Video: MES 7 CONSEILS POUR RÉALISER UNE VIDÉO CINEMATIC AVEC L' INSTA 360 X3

Salut les amis, salut à tous, bienvenue dans cette nouvelle vidéo. Aujourd'hui j'ai décidé de vous partager et de vous donner 7 petits conseils pour réaliser des vidéos cinématiques avec votre caméra Insta360 X3.
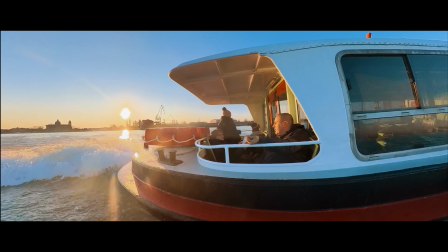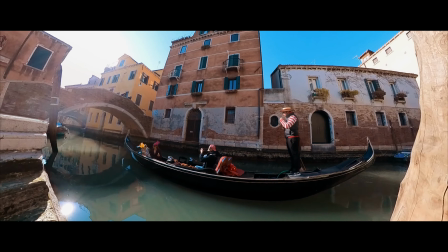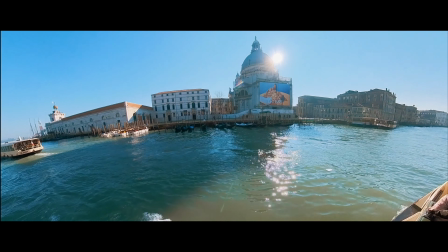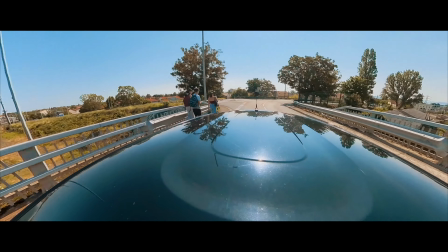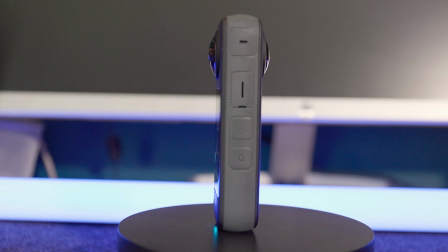Donc cette caméra elle est super utile, elle est super intéressante pour compléter des plans réalisés avec vos boîtiers ou avec vos drones. Donc c'est pour ça que j'ai décidé de vous partager mes conseils et quelques petits tips pour vous aider à être plus créatif avec cette caméra.
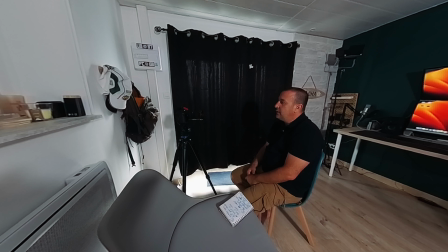Alors le premier conseil que je peux vous donner, ça va être dans un premier temps dans votre logiciel de montage vidéo, d'étalonner vos rushs.
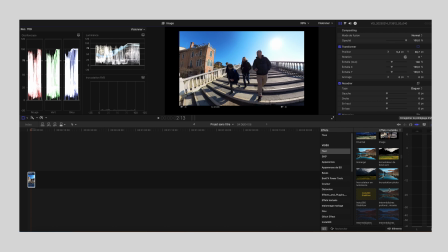Je vais étalonner vos rushs, c'est-à-dire de lui donner un petit look cinéma, celui qui va donner ce petit grain supplémentaire à l'image.
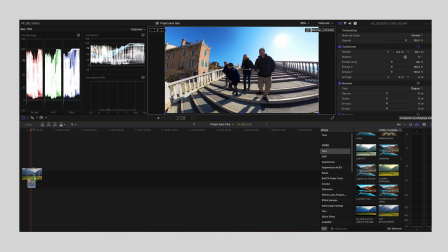Pour ma part, je vais ajouter une lutte, une lutte que je vais aller chercher dans les effets vidéo dans Final Cut, et cette lutte, je vais la faire glisser sur mon rush, tout simplement,
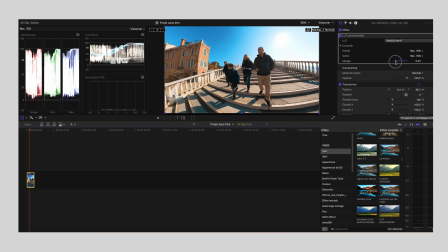et l'ajuster en fonction de la couleur que je souhaite pour le rendu de ma vidéo. Vous pourrez aussi jouer avec les réglages de couleur, de l'exposition, de la saturation. à vous de voir avec les plans que vous avez réalisé avec votre caméra.
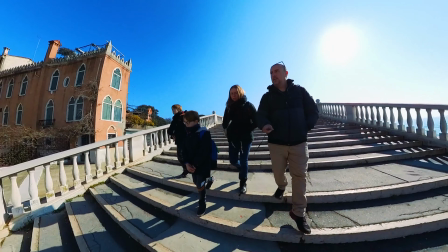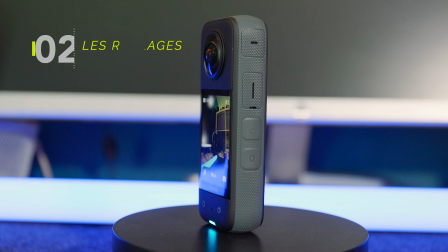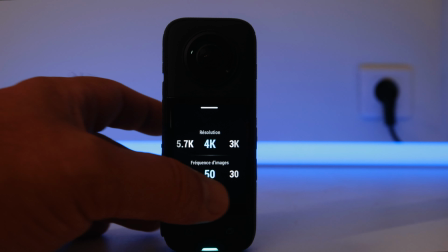Pour les réglages que je vais utiliser avec cette caméra la plupart du temps, je vais être en 4K 25 images par seconde.
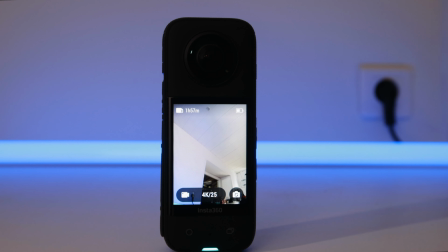Donc ça c'est le format classique qu'on retrouve au cinéma, à la télévision. Si vous voulez ajouter du ralenti,
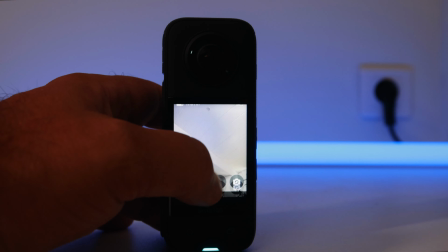il suffit de tourner en 4K 60 images par seconde et là vous pourrez faire un ralenti dans votre logiciel de
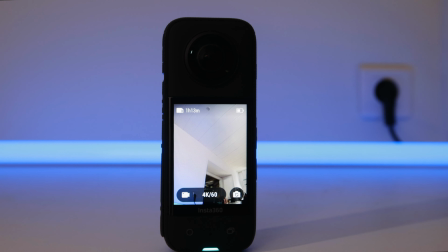montage et ralentir vos images en post-production.
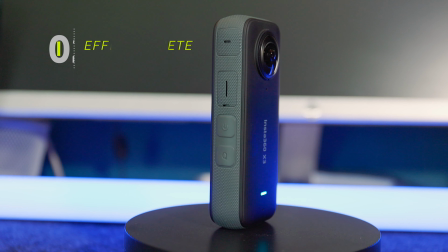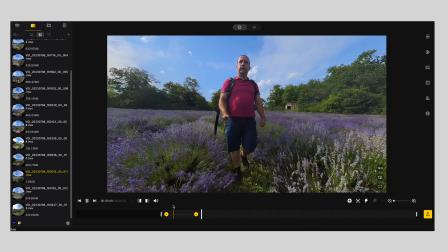Dans le logiciel Insta360,
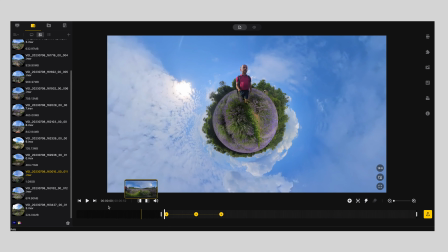vous allez essayer de mettre des points clés et de créer cet effet planète où on voit quelqu'un marcher sur une planète.
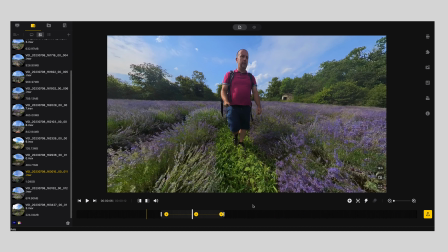Cet effet, je vous conseille d'en mettre un ou deux, pas plus. Ça peut être vite ringard dans vos projets,
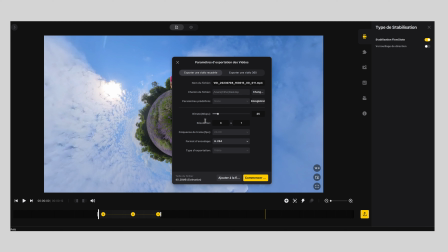donc ne pas trop l'utiliser. mais ça vous permet d'être un peu créatif et de mettre un ou deux plans dans votre projet.
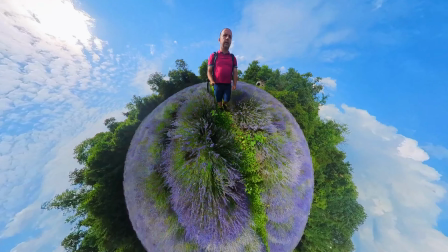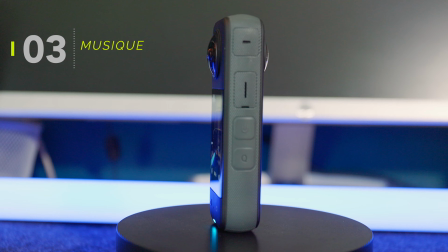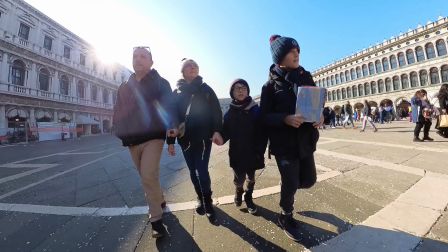Nouveau conseil, c'est un des plus importants pour moi, ça va être de choisir la musique qui va correspondre à votre projet.
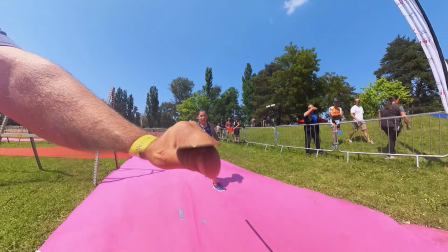Le style de musique que vous allez mettre sur votre projet va faire vraiment 80% du rendu de votre vidéo.
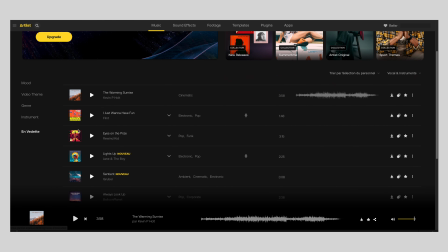donc de mon côté moi j'utilise la plateforme Artlist où je peux retrouver pas mal de choix de musique que ce soit dans le style cinématique,
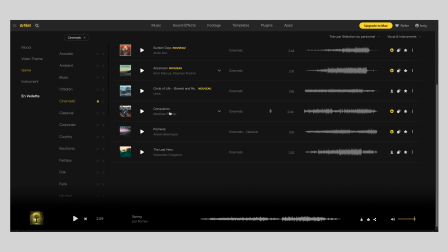rock, folk, il y a énormément de choix bien sûr c'est un site payant vous avez également Epidemic Sound, Motion Array enfin il y en a plein et vous pouvez également chercher des musiques libres de droit sur des plateformes vous en avez sur YouTube,
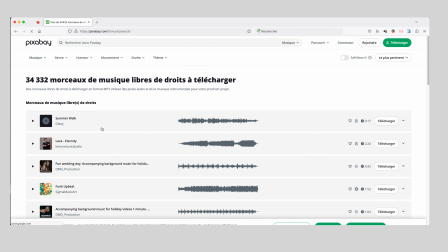il faut un petit peu chercher sur internet des musiques libres de droits.